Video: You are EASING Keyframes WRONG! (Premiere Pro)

So, you recently learned the ease in and ease out keyframes, and you've been slapping it on every animation ever since. Stop doing that. Stop it, please stop it. Let me tell you why. But first, who is this guy on your screen? I'm Tymon, the guy behind Premiere Basics. Nice to meet you. Jordy can't be here today because he's currently working on a project somewhere on an island. I'm not kidding. So, I'm really happy to talk to you guys today. Keyframes, we all love them, but why should we stop easing them?
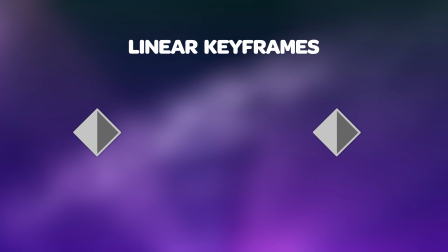[0:30]
When using linear keyframes in an animation, there will be no change in speed during the movement.
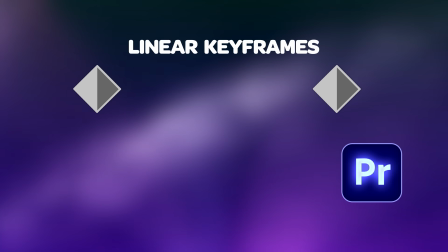[0:35]
The movement will start and stop harsh and direct. And sometimes that's exactly what you need. So, we have this linear animation here, and when you ease out the first keyframe, the animation will start slowly and speed up gradually.
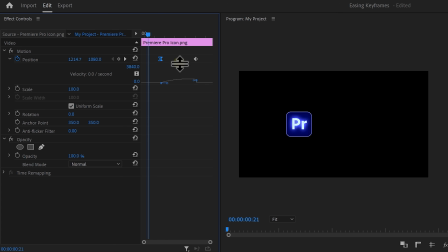[0:46]
If you expand the position property, you can see the curve of how the animation goes. The higher the curve, the faster the animation. By pulling on this lever, you can adjust the curve to make it go slower or faster. If you right click on the second keyframe, you can choose the ease in keyframe.
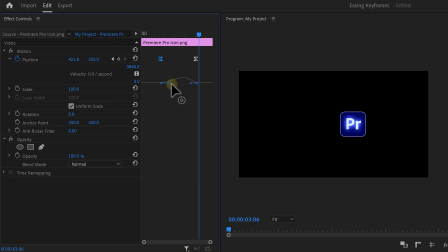[0:59]
With this one, you can make the animation stop smoothly. If you set both keyframes to ease out and ease in, you get an animation that starts and stops smoothly. A common mistake is that people always ease their keyframes, even when it's not even necessary.
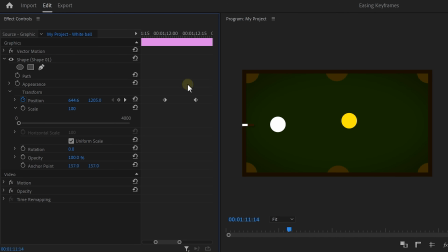[1:13]
For example, when you want to create an impact, you want the keyframes to be linear. Now let's take a look at this white ball on the pool table.
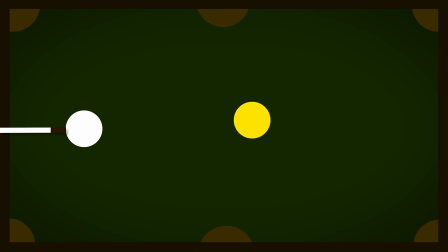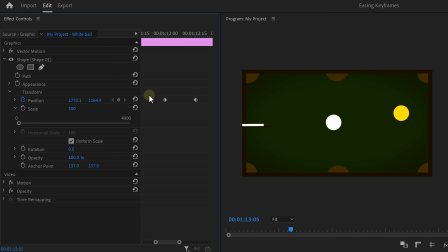[1:26]
This animation has to be linear, and that is because it needs to stop instantly to simulate an impact on the yellow ball right here. Otherwise, it would look a little weird. You know what's also weird? Not checking out the advanced Premiere Pro editing class on Skillshare.
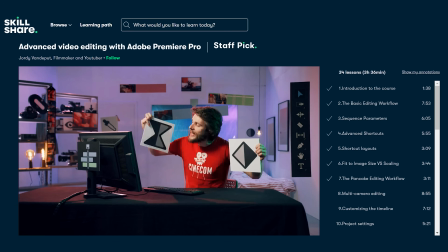[1:39]
You will learn even more about keyframes, but not only that, you will learn everything from pancake editing to advanced text graphics.
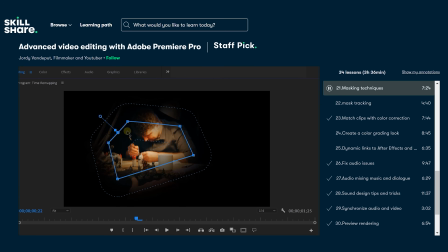[1:45]
Also included are awesome masking techniques and even audio mixing with sound design and everything. By the end of the class, you will have a full understanding of Adobe Premiere Pro, and this eliminates technical challenges so you can focus on the creative side of editing. The reviews are really positive as well, and on top of that, you can get 1 month of free Skillshare if you're new to the platform. Definitely check out that link down below. And now, let's get back to animating.
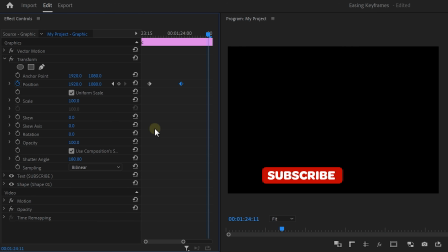[2:07]
Another example, when you're animating something that starts off-screen, like this subscribe button, you see a lot of people creating an ease out and ease in keyframe. That will make it smoother, right? Yes, but you don't have to make the first keyframe ease out. Because the animation starts off-screen, you want it to come in at a consistent speed, and then make it slow down gradually. So all you need to do is make the last keyframe ease in.
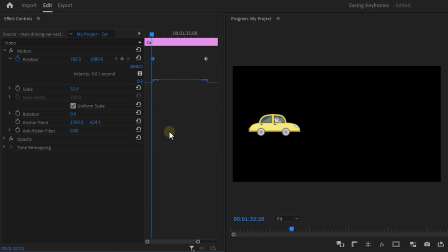[2:29]
Now let me show you an example when you do want to ease the keyframes. Take a look at this car. In real life, a car will first drive slowly and then accelerate. So you want to select the ease out keyframe. Once the car has to stop, it slows down gradually, and that's why the second keyframe has to be an ease in. You can further adjust the curve to choose at what speed the car will start and stop. With all the keyframe knowledge you now possess, you can create your own advanced animations.
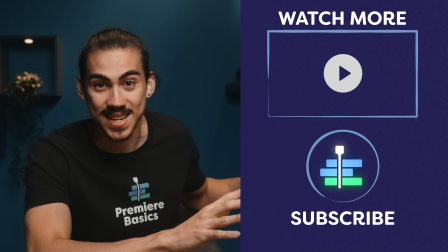[2:57]
You can even watch this tutorial right here where you will learn everything about text animations. Hit that like button and, as always, that would be 0.01 meters. Stay creative.